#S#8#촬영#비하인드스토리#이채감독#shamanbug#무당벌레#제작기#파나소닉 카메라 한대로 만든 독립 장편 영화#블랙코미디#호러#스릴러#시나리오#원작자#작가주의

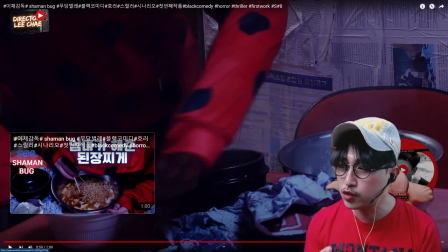0s 된장찌개와 육개장 사발면의 조합은 좋다. 아시겠어요?
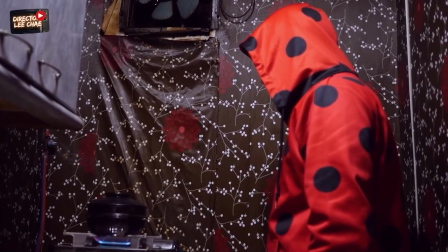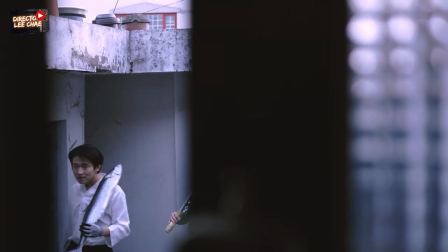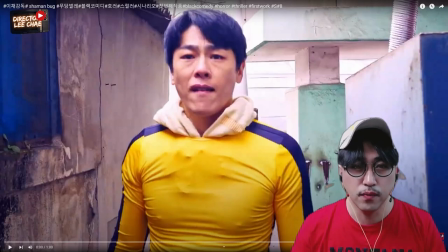19s
샤이먼버그 무당벌레 신넘버 8 제작기 강의 시작하겠습니다. 전 시간에 말씀드렸듯이 나쁜 도둑이 집에 들어오잖아요. 이 집은 실제 도둑들이 들어가는 그 집이 아니고
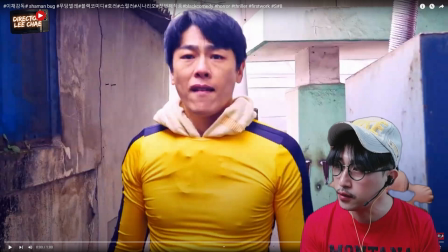35s
집인 것처럼 보이게 하면서 이제 옆집을 빌려가지고 들어갔다고 했죠. 그래서 이제 나쁜 도둑이 들어가면은 이 집에 들어갔어요. 뭘 훔치러 들어갔는데 이제 옥상이 나오잖아요.
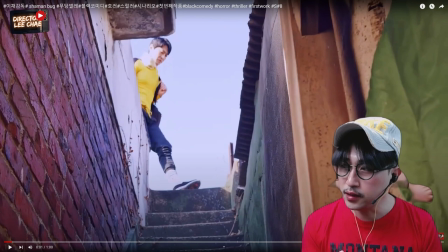48s
영화를 찍을 때 그 집이 이제 로켓으로 확 정해졌단 말이에요. 그럼 그 집에서 영화를 찍어야 되는데 찍는 씬이나 장소나 이런 것들이 결함이 있다. 어느정도 장애가 있다 그러면 거기에 맞는 그 다음 컷 편집. 그 다음 컷 편집을 붙일 그 이미지를 찾아야 돼요.
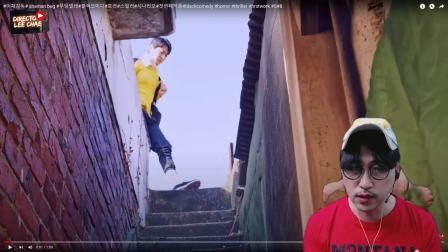67s
예를 들어서 추격신이라든지 이쪽 골목에도 찍고 저쪽 골목에도 찍고 이 동네 저 동네에서 찍기도 하잖아요. 하지만 우리가 영화를 볼 때는 그 장소에서 그 골목 그 동네에서
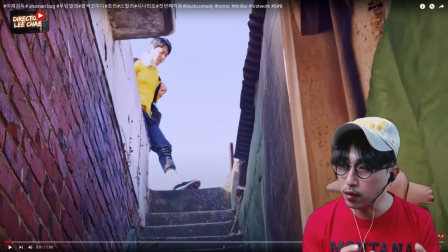82s
이렇게 추격신이 벌어지는 것처럼 관객에게 전달이 되면 되거든요. 그래서 나쁜 도둑이 집에 들어가는 장면 자체도 도둑 세면에 들어가는 그 집에 담이 없었어요.
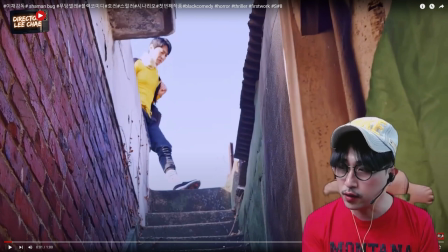95s
담이 없기 때문에 그 옆집으로 옆집의 담으로 넘어가는 거예요. 옆집을 넘어갔는데 집 안으로 들어가야 되잖아요. 집 안으로 들어가야 되는데 들어가는 입구가 없어요. 왜냐하면 거기는 다른 집이기 때문에 다른 집이기 때문에 들어갈 데가 없어요.
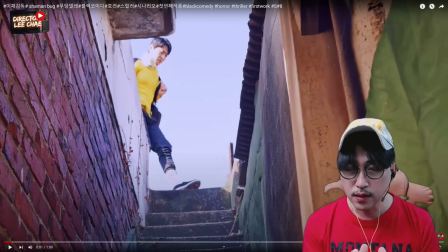111s
그래서 제가 생각한 컵편집은 그렇게 들어가고 거기서 자르고 그리고 옥상. 이 옥상은 도둑 세면에 들어가는 그 집 우리가 로케로 확정 지었던 그 집입니다. 그 집의 옥상. 그래서 나쁜 도둑이 담을 넘고 그리고 나서 옥상으로 연결되는
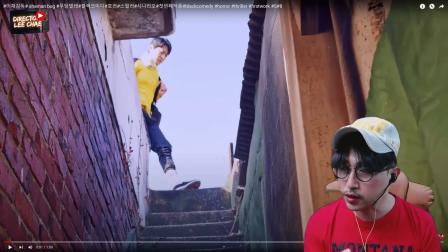132s
미스테리한 호기심을 발동시키는 옥상에서 컷을 이렇게 땄죠. 한번 보시면 나쁜 도둑이 이렇게 내려옵니다. 내려오죠.
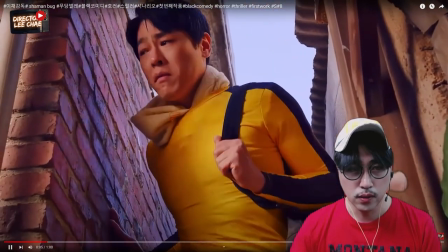145s
내려오고 쳐다보죠.
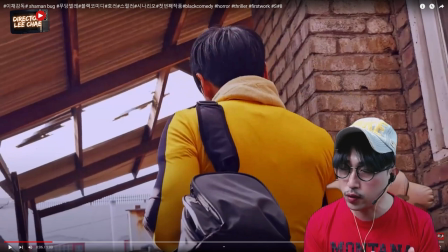147s
그리고 이 집은 착한 도둑이, 이상한 도둑이 이 세 명의 도둑이 들어와서 본격적인 영화가 펼쳐진 로케의 본장이에요.
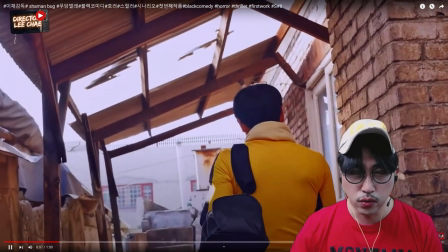156s
그리고 이렇게 들어오면
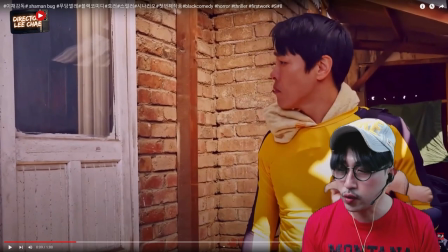158s
들어오면 이제 첫 번째로 나쁜 도둑이 들어와서 이 집의 방 이 집 안을 쳐다보는 장면인데 여기 보면은 이렇게 하얀 하얀 문이 있잖아요. 이 하얀 문이 이 집에 처음에 들어왔을 때 더덜더덜거렸어요.
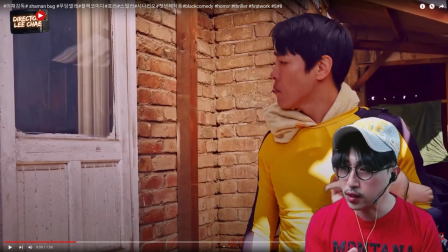176s
그러니까 살짝만 건드려도 이 문이 고장나가지고 이게 푹 빠지는 문이었단 말이에요. 그래가지고 이것을 되게 조심스럽게 안그러면 이 유리창 깨져버리면 이 유리를 달아야 돼요. 유리에 달면 제작비가 또 들어가니까 이런 좀 조심스러웠던 그런 기업들이 있어요.
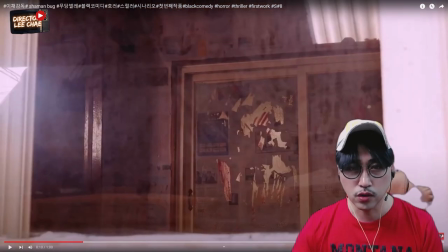195s
처음에 창문을 보는데 좀 시커바죠. 왜냐면 딱 쳐다봤는데 집안을 쳐다봤는데 이게 사람이 사는 집인지 무슨 뭐 신문지로 도배되어 있고 긁혀져 있고 뭐 피같은 어? 색깔에 그런 것들이 좀 묻어있고 좀 C컵 한 거예요.
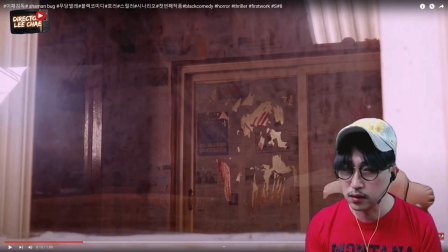213s
그러니까 아무리 도둑이래지만 남의 집에 들어갔다가 이런 집의 방안 구조 방안의 어떤 인테리어 이런 것을 보면 나라도 그냥 그 집에 들어갔다가 그냥 도망갈 것 같아요. 뭐 돈이고 뭐고 다 그냥 어? 필요 없이. 그래서 나쁜 도둑 이걸 보고
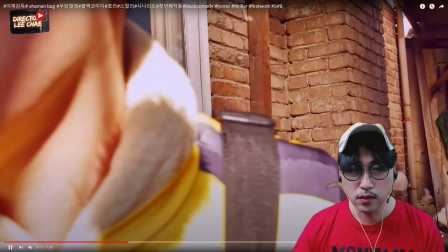235s
존나 살벌한데 그러면서 이제 다른 문으로 걸어가는데 이상한 도둑이 먼저 집에 들어와 있잖아요.